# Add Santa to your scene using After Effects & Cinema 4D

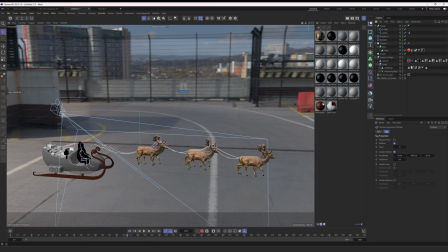243s
like it's actually connecting through everything and then i added rope dynamics to this tag and that will make the rope fall i also made
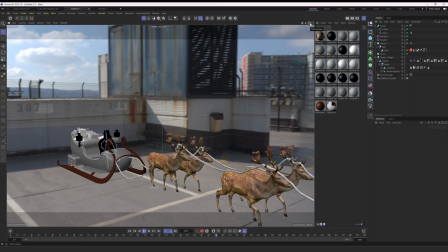251s
sure that everything is very sticky so when it falls and touches something it's going to stick to it no matter what again you could put more time and effort into this but again you're not really going to see that in my shot i just wanted ropes to be in there to have a dynamic feeling when they pass by but you're not really going to notice if it's stuck to the neck or not so i just let it be there so after playing around with all the animation settings i ended up with a really cool animation and it's time to export to after effects in After Effects I'm just going to bring this on top of my shot and here it's basically matching your CGI to your original footage.
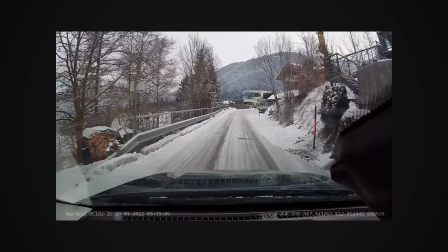289s
My original footage is dashcam footage so it looks crap and my CGI looks perfect so I also have to match that and basically this process is called crepitization of your CGI footage.
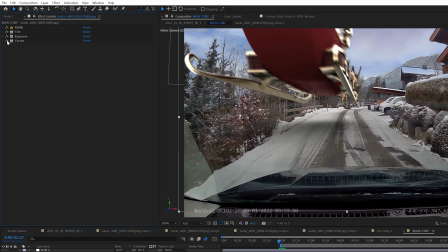300s
So I'm going to add in blurs, noise, stuff like that also making sure that my contrast levels and my colors are all matching my original shot and
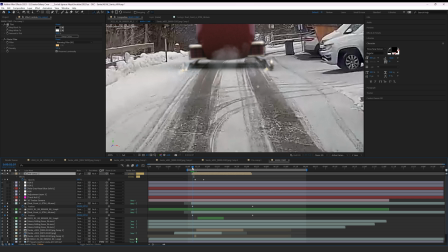308s
now I have this slay touching the floor and that's actually because i want my cgi to make an interaction with my actual footage that's the best way to make things look believable i also added in some snow particles and by the way we're actually working on a bunch of products that you guys are going to be so excited about but this is something for next year so yeah we'll talk about that later oh and And by the way,
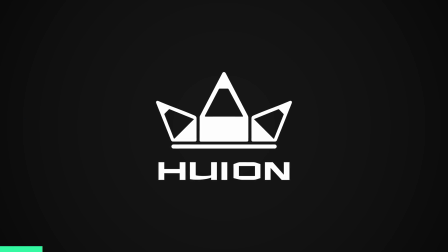331s
Huon was so kind to send over this 24-inch tablet.
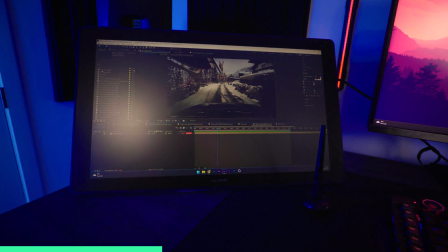338s
And it's actually really beneficial, for example, when you're doing rotoscoping. And in this case, I rotoscoped the buildings in the background.
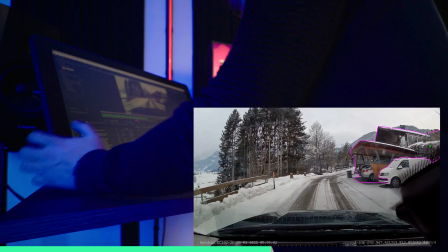345s
So this allows me to use this pen to key out everything. And just for some workflows, this makes it so much more fun and easier to work with. So if you'd like to find out more on the Huon Canvas 24 tablet, link will be in the description below and check it out for yourself. anyway i have this final shot but i still felt like something was off i could still add something and that's something that i want you to think about when you're finished with a shot is there something you can do to give it that little extra oomph and in our case because he
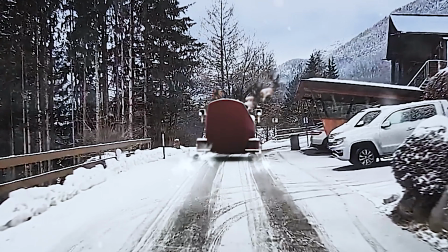377s
was touching the floor i wasn't feeling it yet just with sparks and smoke buffs so i thought wouldn't it be cool after having the bump that a package would actually fall out of the slate which would be a logical thing to happen if you have a sleigh full of packages passing a bump so again that's
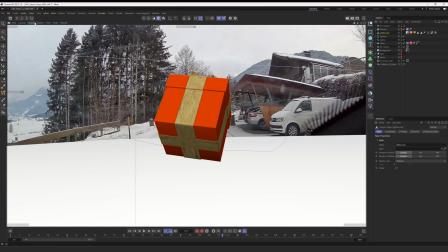392s
exactly what i did i animated a separate package to fall out of the sleigh and also added dynamics to my floor so it looks like
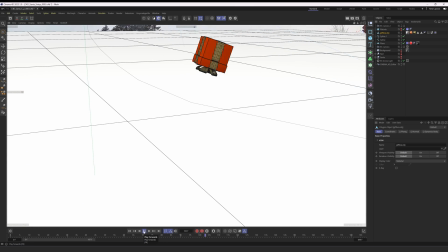400s
it's actually falling to the street and this is going to make everything interact even more and make my shot even more dynamic
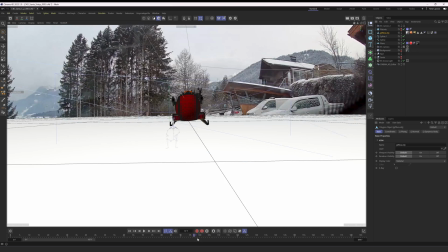407s
because now we have a package falling onto my original footage which is making everything blend together once more At the end, after going through this a few more times and making sure that everything fits together perfectly, I got this final result. Enjoy!
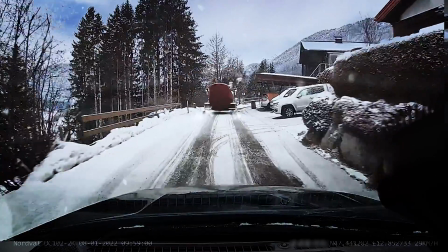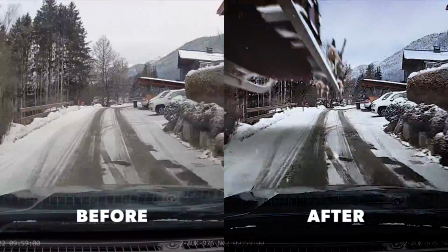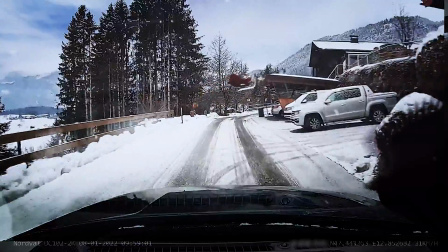Alright, I hope you enjoyed it. If you did, definitely give this video a like and also subscribe to the channel if you want to see more. Definitely hit the notification bell to stay notified when I upload new videos. And apart from that, I'm going to leave you with another video of mine right here, so you can continue your VFX journey. I hope to see you in the next one. Until then, create epic videos! Merry Christmas, everyone.